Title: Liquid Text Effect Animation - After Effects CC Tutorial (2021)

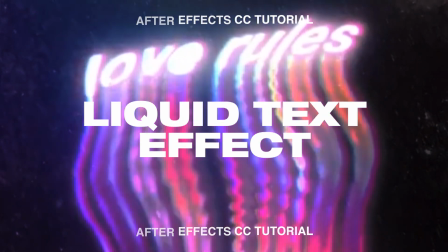[0:00]
Hey guys, Steven here back with another video and today I'm going to show you how to create a liquid text effect in Adobe After Effects.
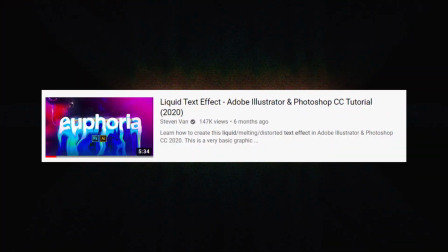[0:05]
I've already made this video in Adobe Photoshop, so if you guys are just looking to make a graphic, make sure to check out that video. It'll be in the description. This video is heavily inspired by Mishko who popularized this effect. I've started to see this a lot on Instagram, so I thought I'd make a video on it. I haven't seen a proper tutorial on how to do this properly.
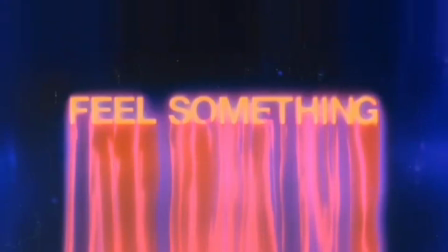[0:25]
I don't even know if I'm doing it properly myself, but I thought I'd give it a shot. So if you guys enjoy this video, make sure to hit the thumbs up button and also check out the description for a template of this effect.
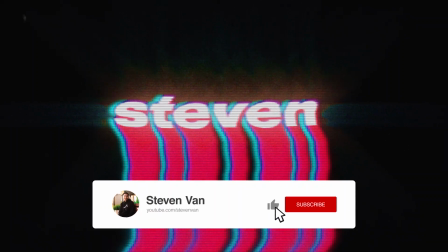[0:35]
So you can actually open up this project file in After Effects and just adjust your text and it automatically applies these effects.
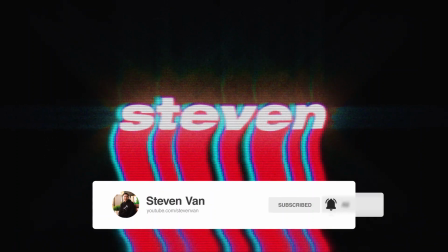[0:42]
So if you guys enjoy, make sure to thumbs up button and let's just get straight into it.
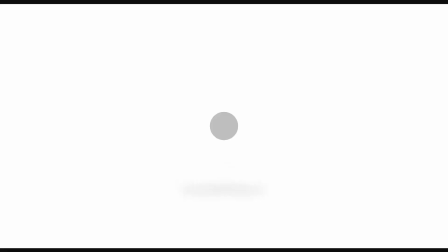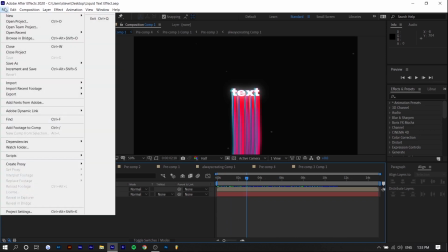[0:54]
So right here we have the template, but we're going to actually make a new one um so we're going to go to file new new
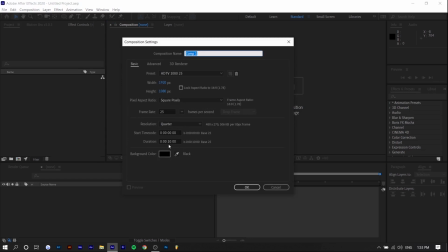[1:03]
project i'm going to make um the duration 10 seconds and i'm going to make a 920 by 1080 so the first thing you want to do is you
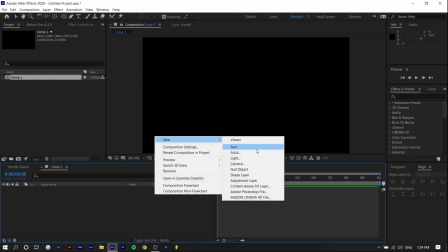[1:10]
want to right click press new um text so i'm just going to call it
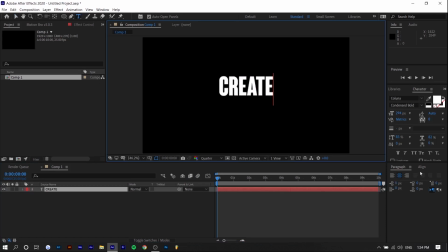[1:15]
like create or something um a random word and we're going to align it in the middle vertically and horizontally so if you don't see this align panel you can go to window align and it should be there now
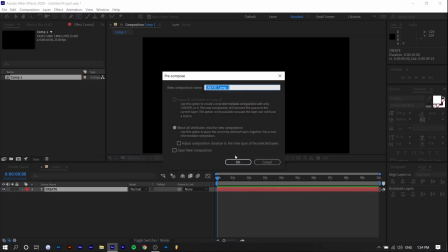[1:30]
what i'm going to do is i'm going to right click we're going to pre-compose this layer and whenever we're pre-composing any layer you want to move all the attributes
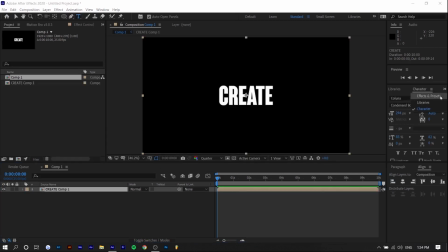[1:37]
into the new composition now we want to go to effects and presets we want to search up scale wipe so scale wipe is actually what creates this effect so we want to drag it on and basically you want to select the center point so this is where where the effect starts
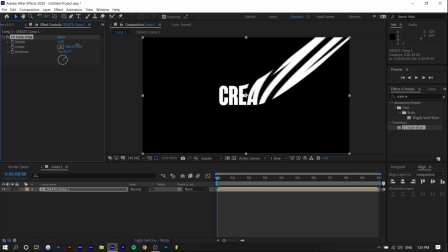[1:53]
so if you increase the stretch effect you can see what happens um
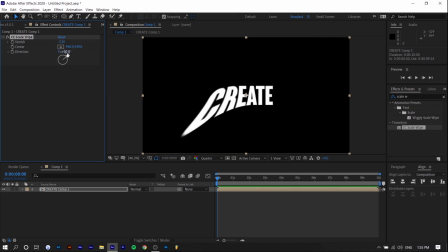[1:58]
right now it's at 50 degrees we want it at zero degrees
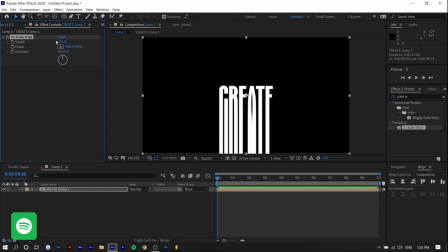[2:02]
and so you can see if i decrease below zero i think it goes to negative 100 but if it's above zero to 100 you can see what it does so i'm going to move the center point because it's sort of in the middle i want it at like the bottom of the text because i don't want like half the word to be covered like this
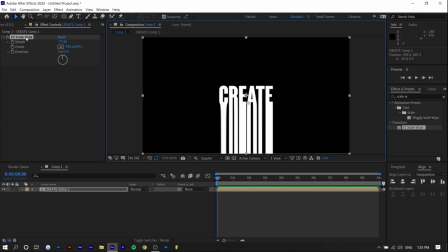[2:22]
so maybe something like this would work so basically we're going to set keyframes so that there's going to be a constant stretch um so we're going to go ahead and go into effects cc scale wipe and for stretch at the
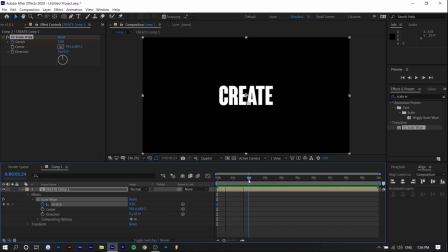[2:37]
beginning you want it at zero in around two seconds you want it at negative 100 or 100 it doesn't really matter so you can see what that does the issue with this however is after it's done it's just
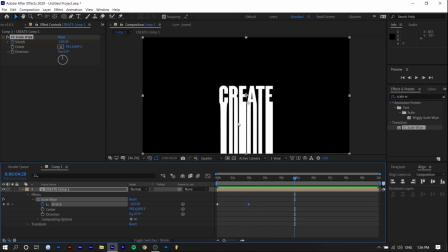[2:56]
static so what we want is you want like an ongoing process where we're going to have multiple copies of this and toward the end of every single copy there's going to be another one that overlays on top of it so it looks
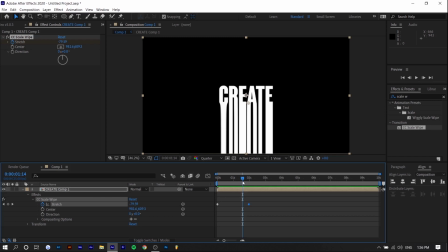[3:09]
like there's like a constant flow even if there isn't so what we're going to do is for every single layer it's gonna fade out around the time that the animation ends so the animation essentially ends like right here you can't really see it do anything else after this point so i'm gonna say around
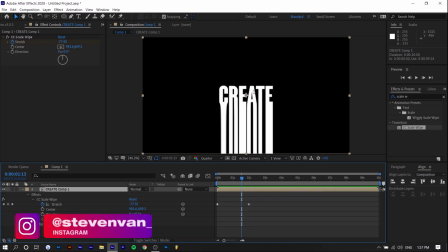[3:27]
1.5 seconds we're gonna fade out this text layer so you can press on t and it'll show up the opacity so i'm gonna say it's gonna take around one second to fade out so right now there's a keyframe at 100 opacity and we're going to make another one at zero percent
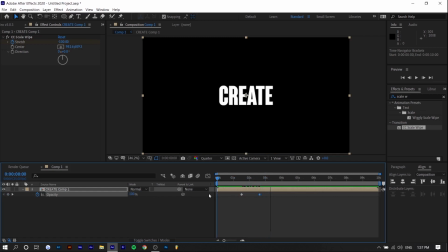[3:45]
so basically it just fades out so what this does is if we make a copy of this layer so we can press ctrl c ctrl
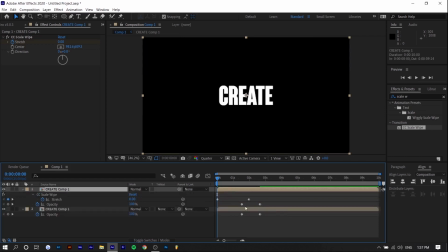[3:53]
v press u to check the keyframes so you can see the stretch effect happens right at the beginning so right when it's fading out there's going to be another layer that pops in
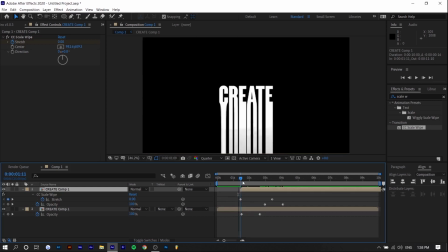[4:08]
we might want it to appear around the same time it starts to fade out so i think that's good the only issue is it sort of just appears like it doesn't fade in so we're going to have to fade this in as well so we're going to set a
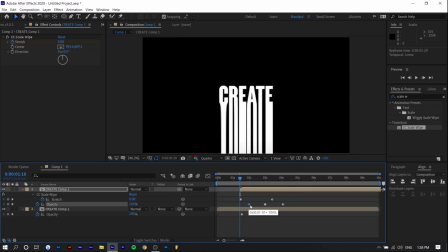[4:21]
keyframe for 100 move it so that like it takes half a second to fade in and we're going to set the beginning at zero so now it fades in and it fades out and
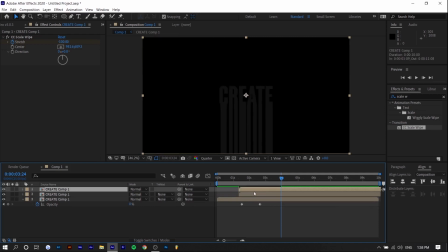[4:39]
we're going to repeat this process so i'm going to press ctrl c ctrl v and I'm going to press T to show the keyframe so it's a little bit easier for me to line it up.
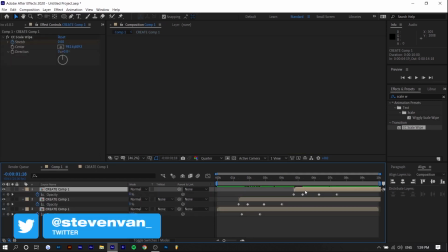[4:49]
So basically what you want to do is you just want to move the new layer, whatever you make a copy.
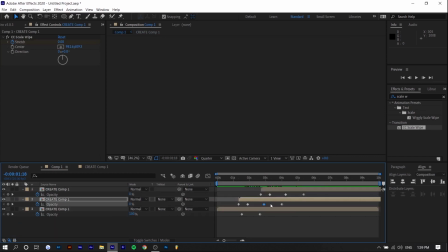[4:53]
You want to move the first keyframe above the third keyframe of the previous one because this keyframe is when it starts to fade out and this keyframe is when it starts to fade in.
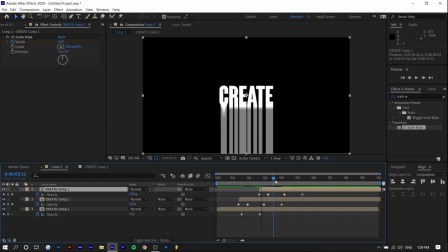So every time you copy and paste, you want to press T to show the keyframes. Just move the first one in front of the third one and you should be good.
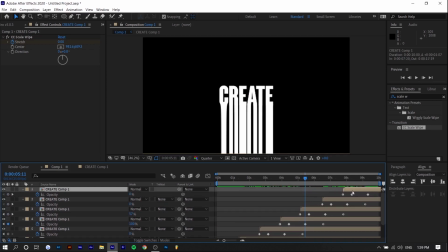[5:19]
I'm sure there's an easier way to do this, but I'm not that proficient in After Effects.
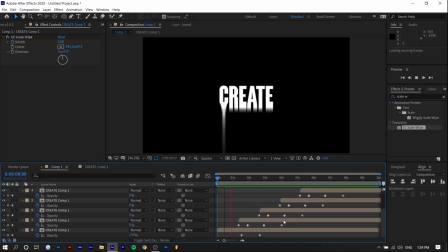[5:27]
So yeah, so we're basically done it. So you can see there's like a constant flow. And basically, we're going to add some other movement and motion to the text later on so that it isn't just like this. So there's sort of like more dynamic elements to it.
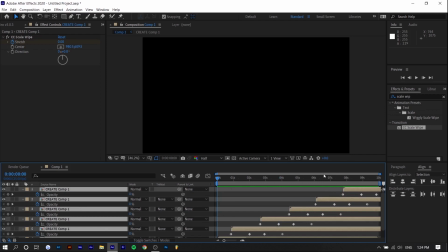[5:43]
And then once you're done that, you want to just highlight everything so you can press ctrl a you can right click and press pre-compose
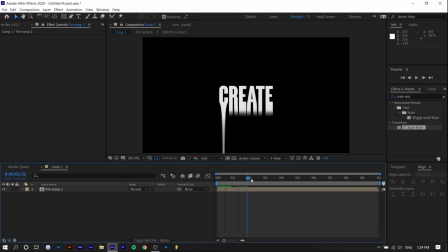[5:50]
and then we can move all the attributes into a new composition now what we want to do is we want to sort of create different colors um the
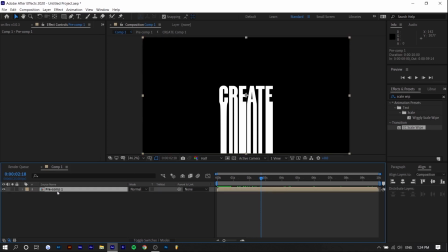[5:57]
top layer is going to be white in this case so it's easier to read so i'm just going to copy and paste this maybe three different times and we're going to work with these three bottom layers um all we're going to do is basically just fill in the color so if you search
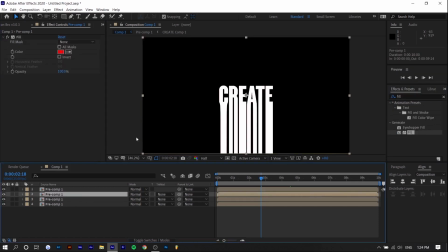[6:13]
up fill and just drop it onto each layer so this one's gonna be red this one's gonna be blue
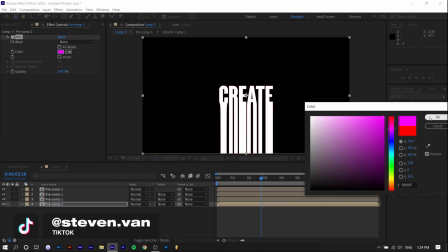[6:21]
maybe and the last one's gonna be pink and we're gonna highlight the bottom three and press p
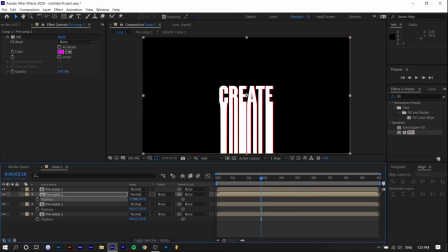[6:29]
and it'll adjust the position and we're gonna slightly shift them so you can see each color
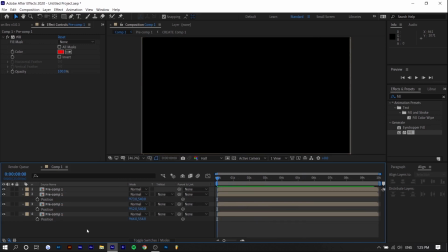[6:41]
so right here you can see each color and it looks fine and now we're gonna pre-compose all of these
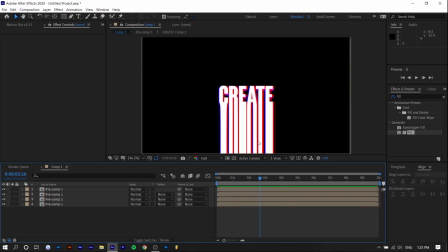[6:51]
and we're just going to work with that now what you may notice is there's sort of like no distinction between the flow of
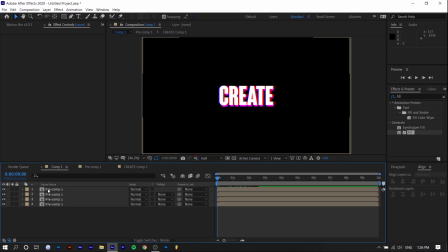[6:58]
the line and the text is sort of like joint so what we might want to do is we want to switch around the layers so that um the text is
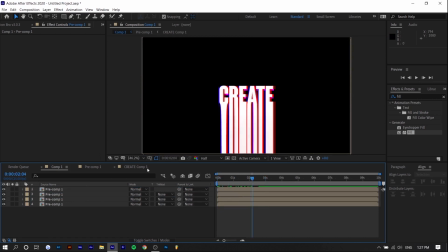[7:06]
white but maybe the scale wipe isn't white so what we could do is we could go to the beginning copy and paste just the
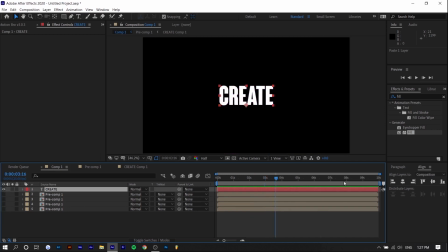[7:13]
original text layer so we just hide it it's just no animation and we can move the white
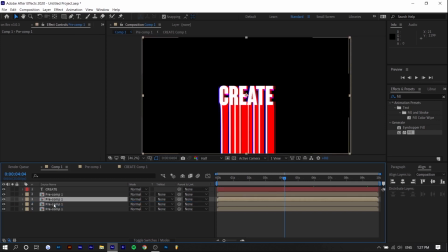[7:22]
scale wipe layer to maybe the bottom so now you can see like there's a red layer i'm just going to slightly position this so it matches up a little bit better but now what this does is just like a clear distinction between the flow and the actual text because there's sort of like
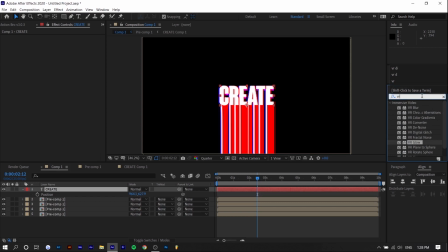[7:40]
a hard edge at the bottom so what we could do is we can apply vr glow to the text layer so it's a bit softer before you do that you want to pre-compose the layer and you want to apply and then you want to apply it so